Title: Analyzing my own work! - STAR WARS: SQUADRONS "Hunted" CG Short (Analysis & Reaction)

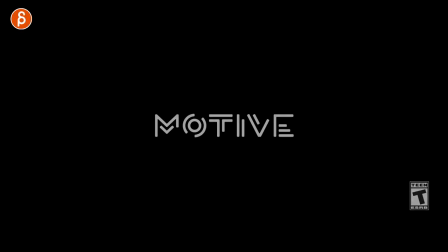(0:00)
All right, welcome back to another animation analysis and this time for something else I will be analyzing my own work.
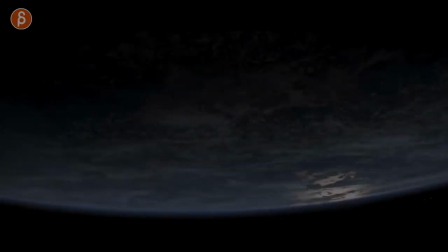(0:08)
Kinda. This is the new trailer for the Star Wars Squadron here. This is the whole thing I'm gonna go through.
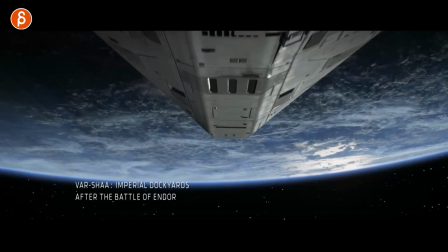(0:13)
But this time I want to just point out what I did and what kind of the work is that you do on a project like that.
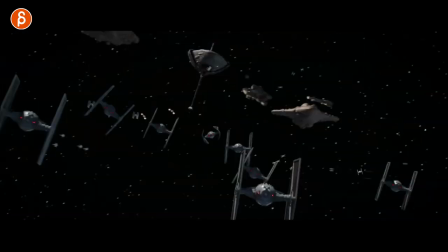(0:20)
Because there's some stuff that I worked on and some stuff that I kind of just polished or tweaked. maybe that is of interest for anybody watching this and
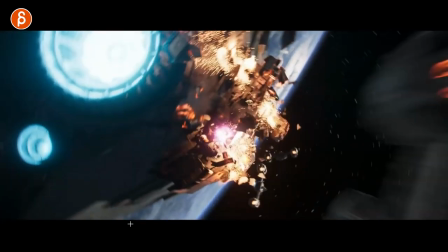(0:28)
of course it will also be somewhat of a reaction because come on it's star wars and it's awesome one of those rare upside down shots
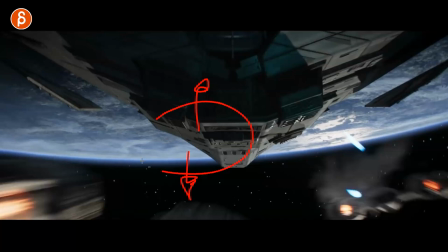(0:36)
star wars usually has a up and a down ships don't really turn around it is not star trek at least the new jj star treks or
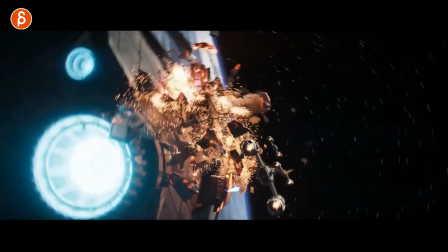(0:44)
any of the space movies that has obviously in space there's an up and down but in star wars there is so there's something new lots of lots
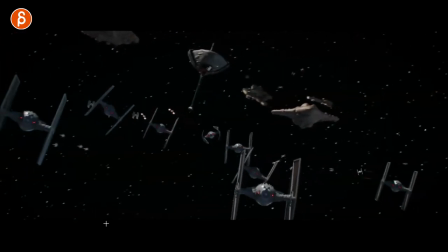(0:52)
of actions It's awesome. I love it already.
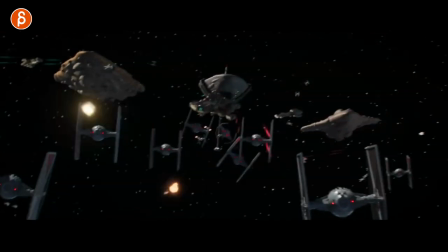(0:55)
I'm a big fan of Star Wars in general still and flying or flying Animating X-Wings and animating TIE Fighters all the time.
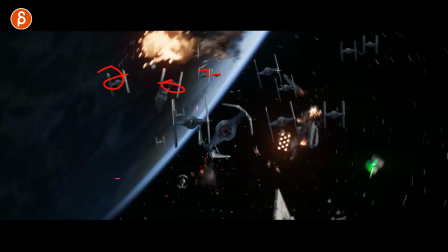(1:03)
It's just so much fun I don't know who animated this but always feel bad when you have that many ships That's always a pain you got all the flight
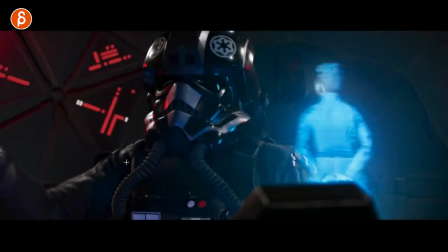(1:10)
paths or however the animator animated this but lots of cool work And it's always kind of need to almost see into the cockpit But
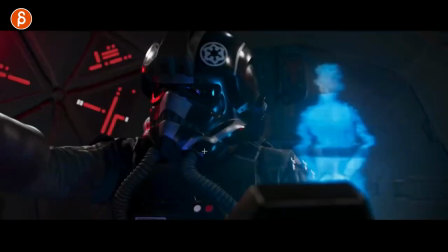(1:17)
even though it's tiny you still have to animate it's done double doing things that will potentially cross-cut Although this blinking
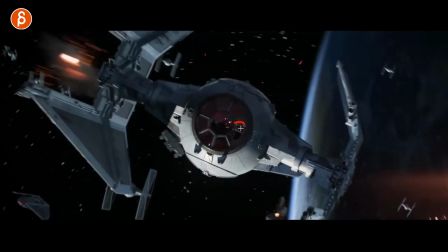(1:24)
thing here is probably and if that's the hand to be honest or this turning on
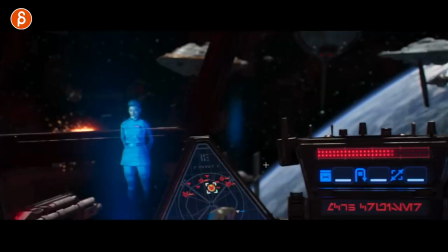(1:32)
Well, I'm always a fan of this and as the franchise has evolved the VHS or whatever scan my
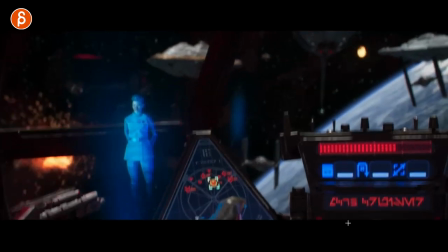(1:39)
Change to just some kind of flickering. Yeah. Yeah, we've got the writing here.
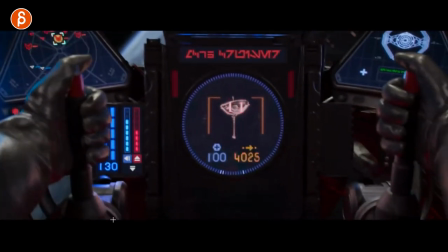(1:44)
We got this here I'm so pumped for the game. I always wanted to have a Star Wars game in VR.
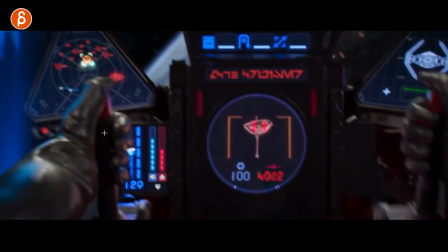(1:49)
It's awesome. This seems simple.
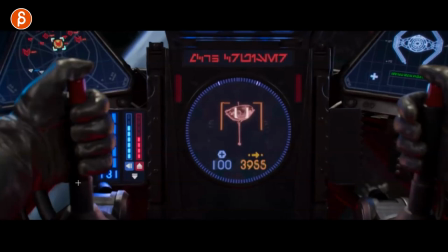(1:51)
By the way, I didn't animate this, but the constant movement and re-holding of the fingers and just the tightening and the shake on top of that. Hopefully someone did animation layers or we have stacked rigs where we have multiple nodes, but that looks simple,
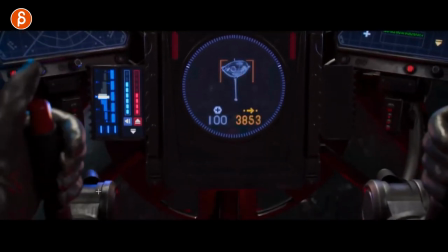(2:05)
but it's a pain just because it's time-consuming to animate fingers like that.
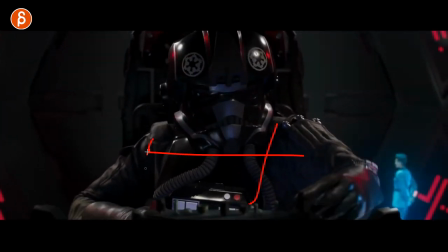(2:10)
The way I did these shots was either keyframe or we got mocap that was then tweaked again i did not uh shoot this but
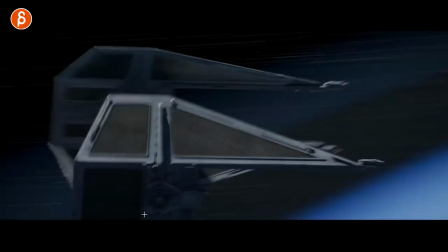(2:17)
just as a as a you know i don't know if it's an fyi or something but if you do those type of shots sometimes you get mocap and it's
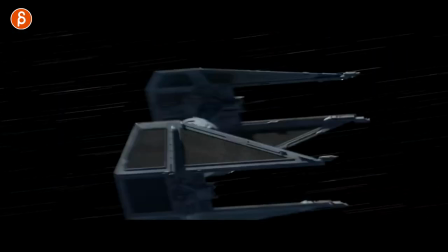(2:24)
not quite working because you have notes or you need to tweak things and you start keyfaring these but if someone is sitting in a cockpit it's usually not that complicated you can do this by
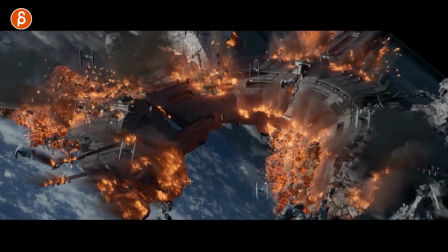(2:33)
hand love all of this so good reminding you of that's the shield reminding you of rogue one
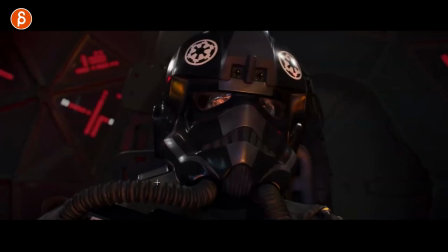(2:43)
love that helmet still i know this nothing has animation related this is just me commenting on what i'm saying anyway this is going to take forever i'm going to fast forward to the things
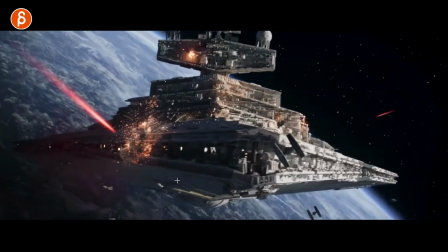(2:52)
that i did although come on this is so cool so cool i love this all right so as this
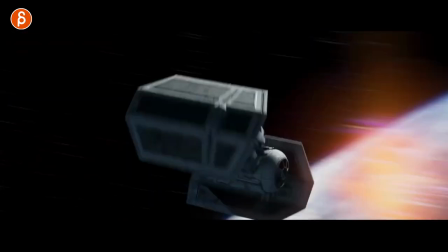(3:01)
continues this guy realizes I am being abandoned and actually the
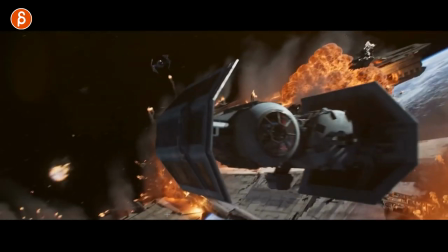(3:05)
first shot that I worked on is this and by worked on I mean I did almost nothing
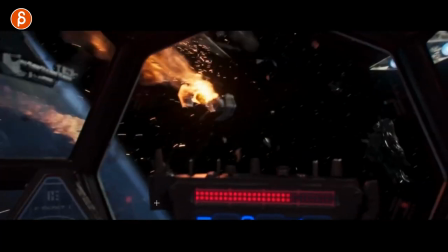(3:10)
so we have this gets hit and I remember on this one I tweaked
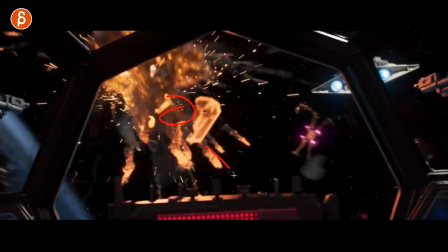(3:15)
some camera stuff I tweaked position some debris this guy going through
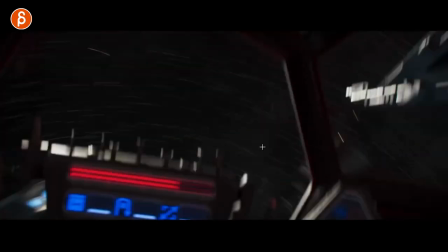(3:20)
and ultimately where this gets hit I think it was a bit lower and then a bigger turn so that the camera has a bit more of those you
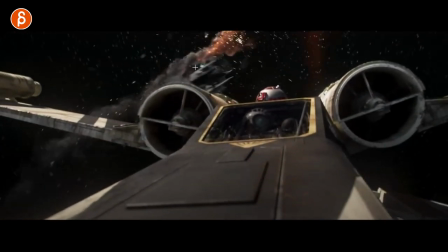(3:29)
can see this in the streaks a bit of out of control feeling so that it matches a bit more of this that is super cool
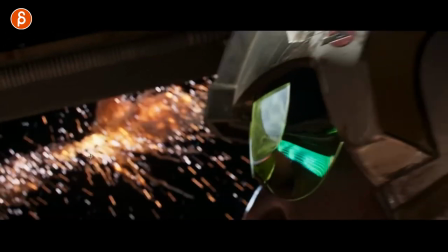(3:37)
i have to stop this i know it's not animation related but this is super cool i love that close-up i love all this happening and just that refraction the
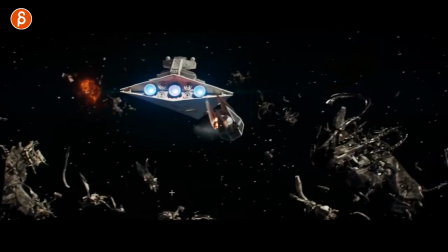(3:45)
reflection the colors all of this i think this is a super cool shot also kind of showing that in this trailer the rebels
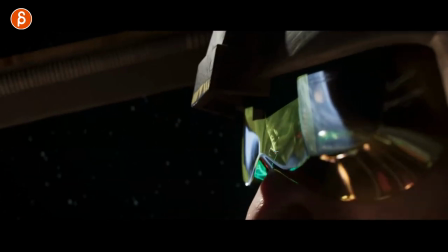(3:53)
the technically good guys are a bit more faceless we don't really see the eyes They're not really the the heroes in this trailer.
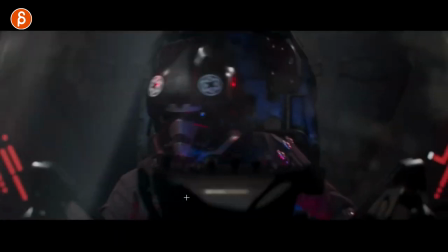(4:00)
And I think that was the purpose behind is that we don't really see the eyes in this one.